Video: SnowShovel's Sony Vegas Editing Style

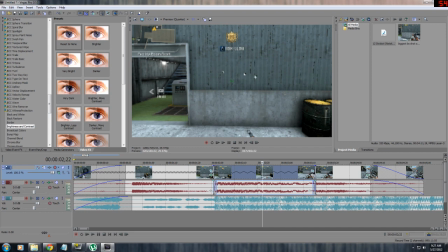So in this one I will just do a vanilla plugin called Unsharp Mask, and that's basically a contrasting mask that you add on, and You can change the way it affects the clip by adding sharpness or adding more contrast.
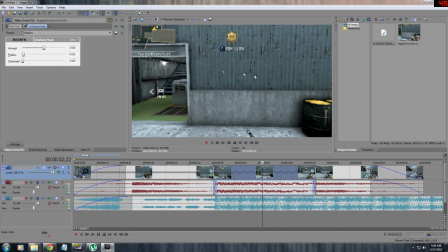So I'll just do that by adding a medium effect. And you can see, I'll make this full. You can see it makes the image a little bit sharper if I add more amount. And it adds almost like a bump map to the image, but this isn't what I want.
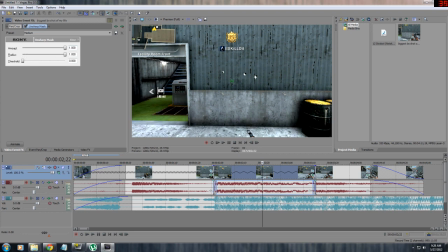What I want is a contrast. So I add this, and this is a full contrasted image now. You can see the blacks are much more black and the brights are much brighter. So I want to emphasize the kill by doing that.
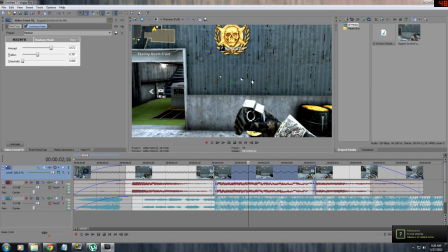But I want it to fade out. Before I continue, the animation, if you change it before you add an animate button, it will automatically put whatever you animated or whatever settings you put at where you put the clip, basically.
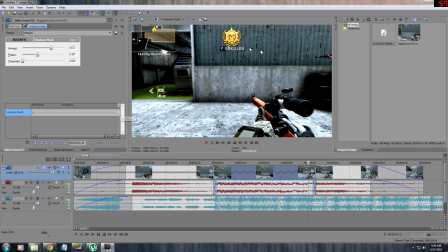It's hard to explain, but if you don't animate the clip and then you animate it, it will automatically put two states of video effects into your timeline. So you want to get rid of the one that you're not using, which is this one, the one at the beginning.
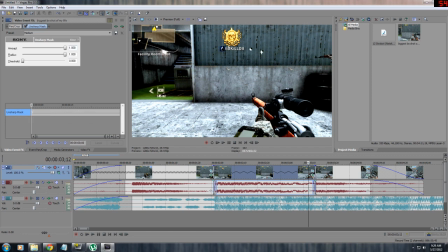So I have this, and I have it set to maximum sharpness, and you can see the clip is very contrasted right now.
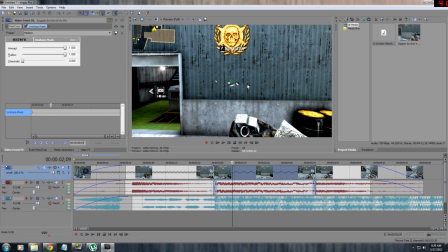So I want to bring it back to normal quickly. Not quickly enough so that it goes away before you understand what just happened. You want it to like kind of subtly go away.
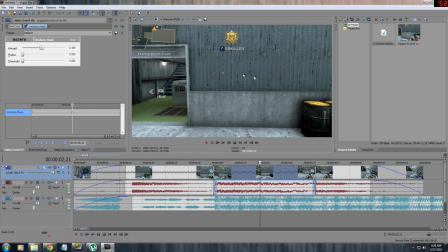So I'm going to do this,
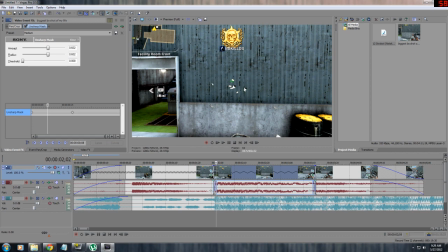and basically what I've just done is I've added the contrast, but then it fades as I'm getting the kill.
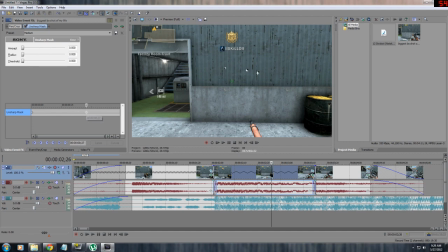And you can see that slowly animating to normal.
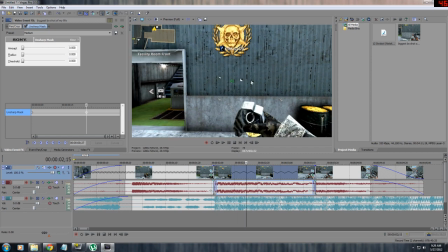It's a subtle but very effective way to try and emphasize a kill that you're getting,
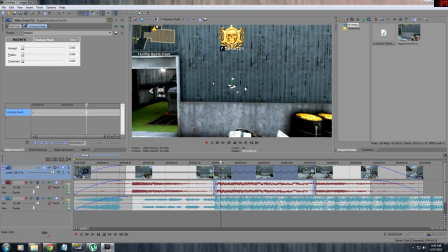especially something that's crazy like this, where it's like a wall bang and you're like, whoa, what the hell? So it kind of like shocks your audience, sort of. So I've added this, and another way you can do it is by adding brightness along with that.
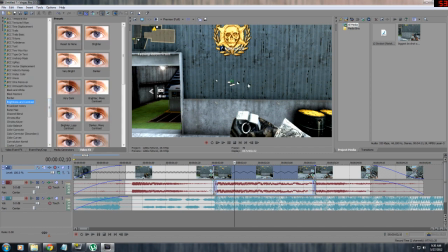So I'm going to emphasize this kill a little bit more by adding some brightness and contrast,
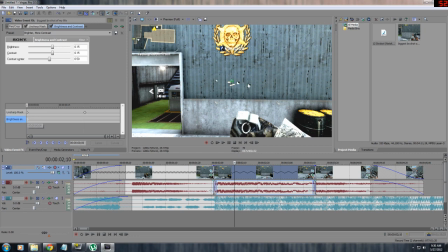and I'm going to animate this so that it's bright at the beginning of it, and then right here, or right where the unsharp mask goes back to normal, is where I want this to go back to normal so that it syncs up nicely.
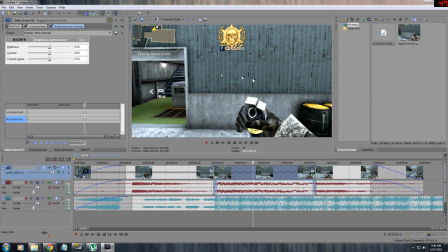So I have this, and it goes back to normal mid-clip, so it looks pretty good, and then that's it.
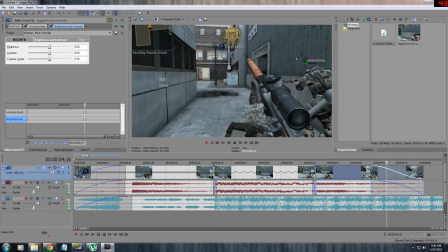And then it defocuses out, or it blurs out and then fades out. So that looks good.
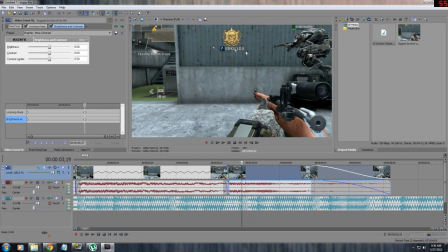Another couple things you could do, you can kind of splice in between an outro clip so that
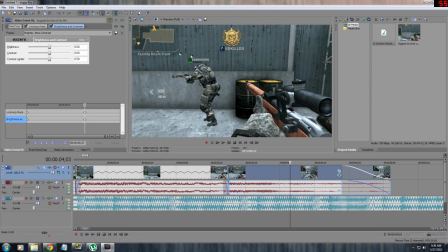you can like animate certain portions of the clip to go faster and then slower.
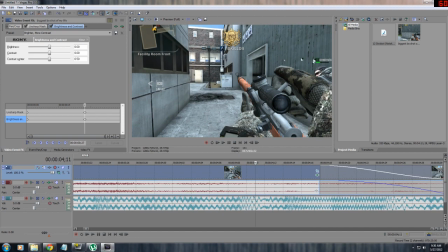Like if I'm doing this kind of like bolt action movement right here,
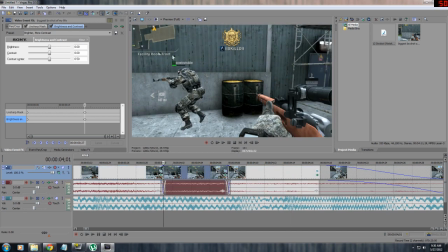I can kind of speed this up right here and then slow this down.
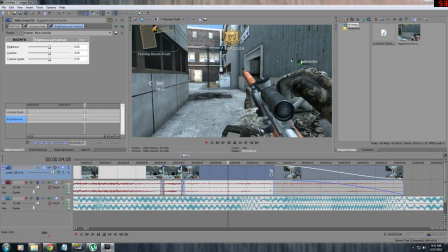So this is a micro splice, so that you basically just do this, and you can like slow-mo this and then have this go a little bit faster so that it animates.
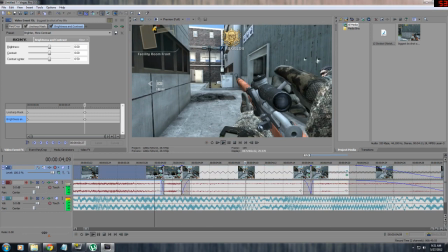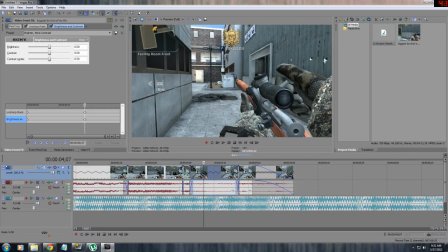That sounded weird, sounded like a video game, but yeah, basically you can kind of like mess around with the animations by speeding them up or slowing them down mid-clip.
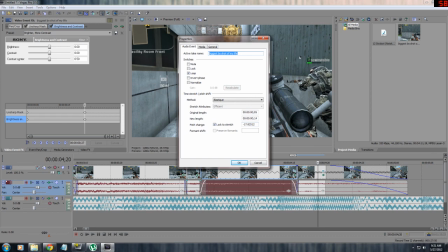So I do that. Make sure that you have it locked to stretch on the slow-mo, and then that your fast one, it's not locked to stretch.
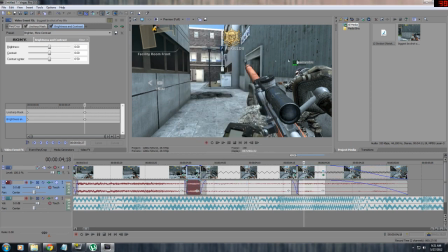Otherwise your character's sounds will be very chipmunkish. You don't want that.
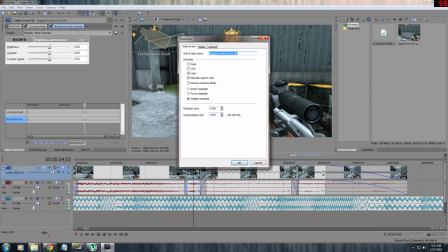So I have that off.
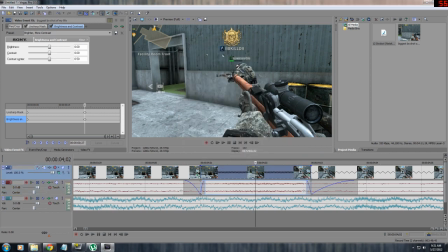Okay, so I need to take that off because this is a speed up portion. So I have my clip.